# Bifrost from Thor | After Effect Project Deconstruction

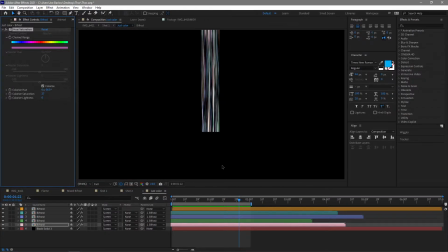(4:02)
And then using the hue and saturation, I adjusted the colors to sort of what we would see inside of Thor, giving us this sort of rainbowy sort of effect.
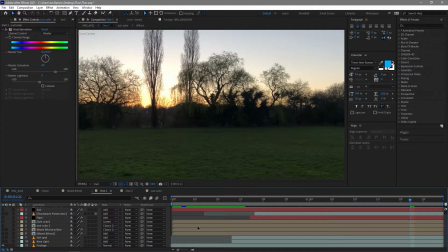(4:14)
And with that, I dropped that onto my footage. I scaled it up as well, added it as screen, and I did adjust the colors slightly more to sort of give it a bit more of a bloom on that saturation,
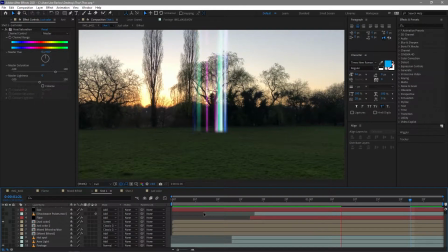(4:26)
and that ended up with this. So this nice dancing light is already happening. I went ahead and duplicated that and added a classic color dodge, and that just brightened up those colors a little bit more, made it look a bit more like light.
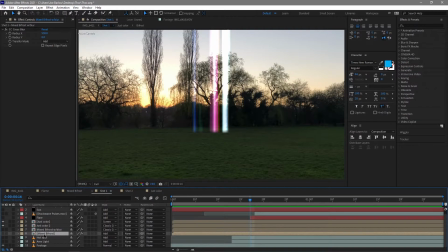(4:43)
So once I had this, I continued to build the Bifrost effect by creating another composition, this time called Mixed Bifrost. You'll see we've got some turbulent displace on here, Gaussian blur, and another hue and saturation.
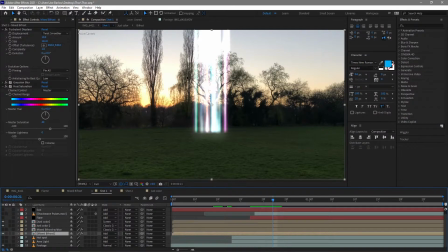(4:56)
and this was just to make it look like it was a little bit more solid around the back and give it a bit of haze. I also duplicated this with more blur, this time a cross blur, sort of give it some more glow around the edge. Now you'll see there's actually a bit of an aura,
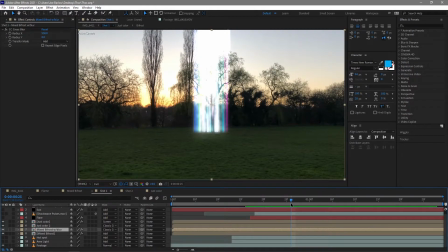(5:16)
which is something I saw in the reference shot and thought I need that to make it look less like loads of little lines and more like a glowing cylinder.
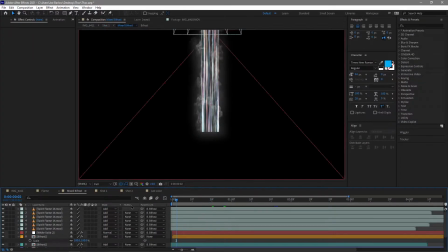(5:25)
Now that comes in with this layer here, where I added some spirit flame stock footage here over the edge, and that's what that looks like with that.
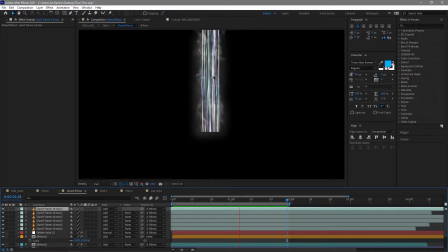(5:36)
It's effectively the Bifrost I created in that other composition mixed with the spirit flame, and once this is blurred in the actual shots,
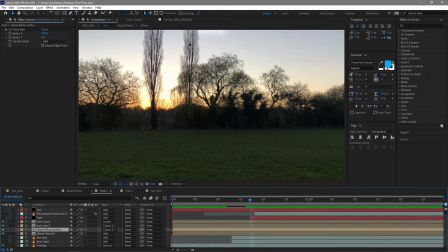(5:46)
we don't really see it anymore, but we're aware it's there. It gives that sort of haze.
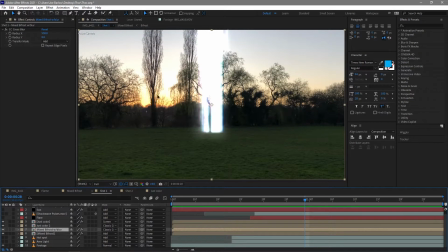(5:51)
So once I built this, I wanted to work on that ground level a little bit more. I added a hotspot in the middle. This is just a white solid that I've feathered, and then I added an area light, which sort of affects that outer area a little bit more.
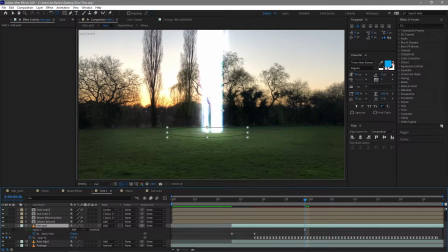(6:08)
Now with both of these, I got the opacity there and added a wiggle to it, so it looks like it flickers,
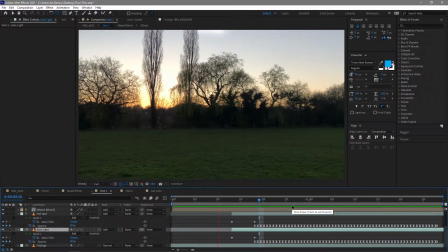(6:17)
and that gives the effect of that light beam coming down and firing.
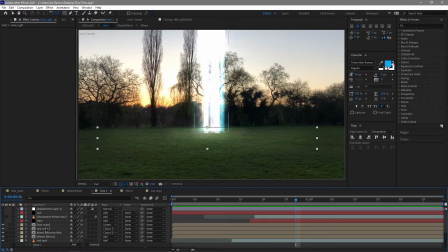(6:22)
As well as that, I also added a flare, which we'll add just in a moment, because I want to add the shockwave before I do, because this isn't really seen once we add the flare on. It was something I wanted there. I'd seen it in another shot where it comes down, there's all this sort of this dust and everything coming out of it,
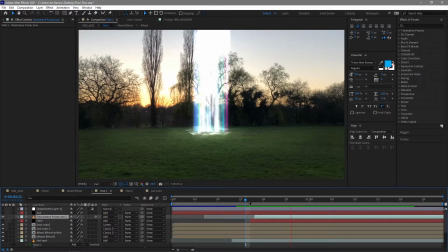(6:41)
and it's less puffy dust, but ground layer affected. So I wanted to just add that in as something that was there affecting the ground. But as I said, once you add that flare in, it's a little bit less visible.
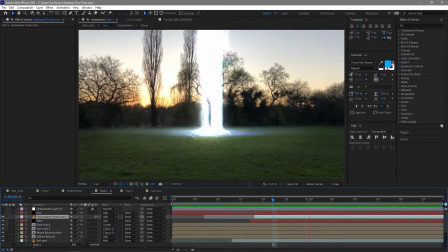(6:56)
It is still there, and I think it definitely needs to be there, but less visible with that flare.
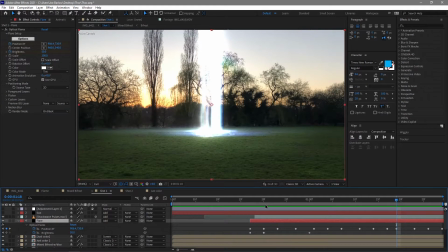(7:02)
Now that flare itself, if we just take a look at the properties there, I've got it sort of dancing around.
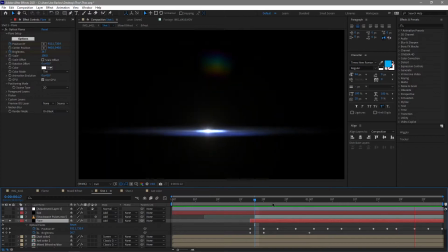(7:07)
In fact, let's solo that layer. I've got it sort of dancing around, so it sort of gives that crazier
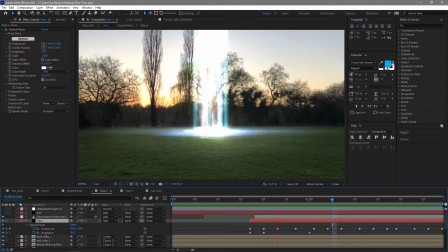(7:14)
sort of movement, as well as it flickering as well with the brightness. So that was what we had for that scene. I did go ahead and bloom that sun out a bit with another flare.
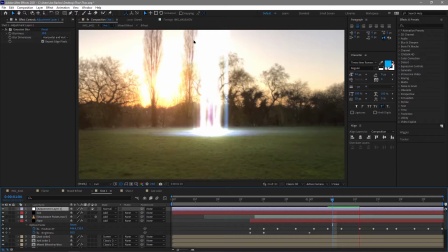(7:26)
I thought it looked really nice, and then added an adjustment layer just to focus on this area a little bit more, which takes us into our second shot.
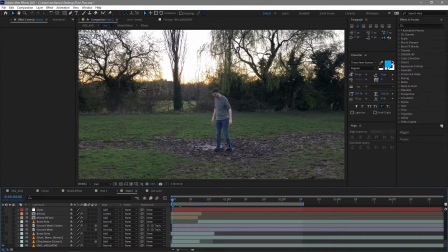(7:35)
Now obviously, to build that Bifrost, it was kind of similar.
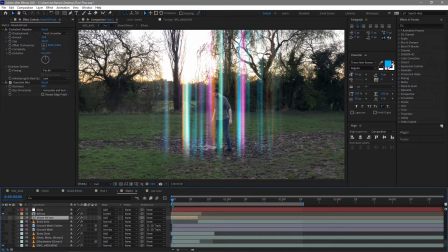(7:39)
You know, I had my Bifrost layer already, and I had my mixed Bifrost, so I added both of those in.
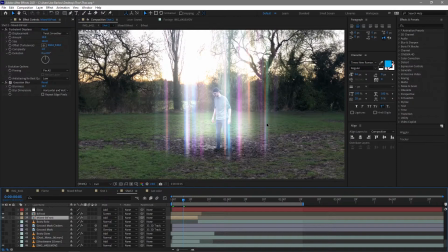(7:46)
Obviously the scaling was a bit larger on this one because we're obviously much closer to the effect. You'll see I'm already in shot, and that's something I needed to cover up at the very start of this scene, so we would sort of reveal myself a little later on.
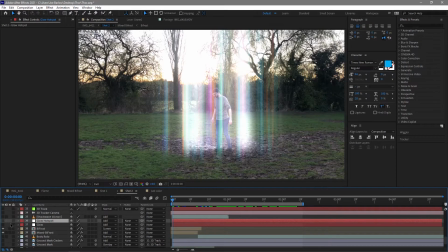(8:00)
And to do that, I obviously just added a bunch of glows. We needed to add the glow to the floor anyway, so they came on, and that was that glow hotspot again, and that outer glow.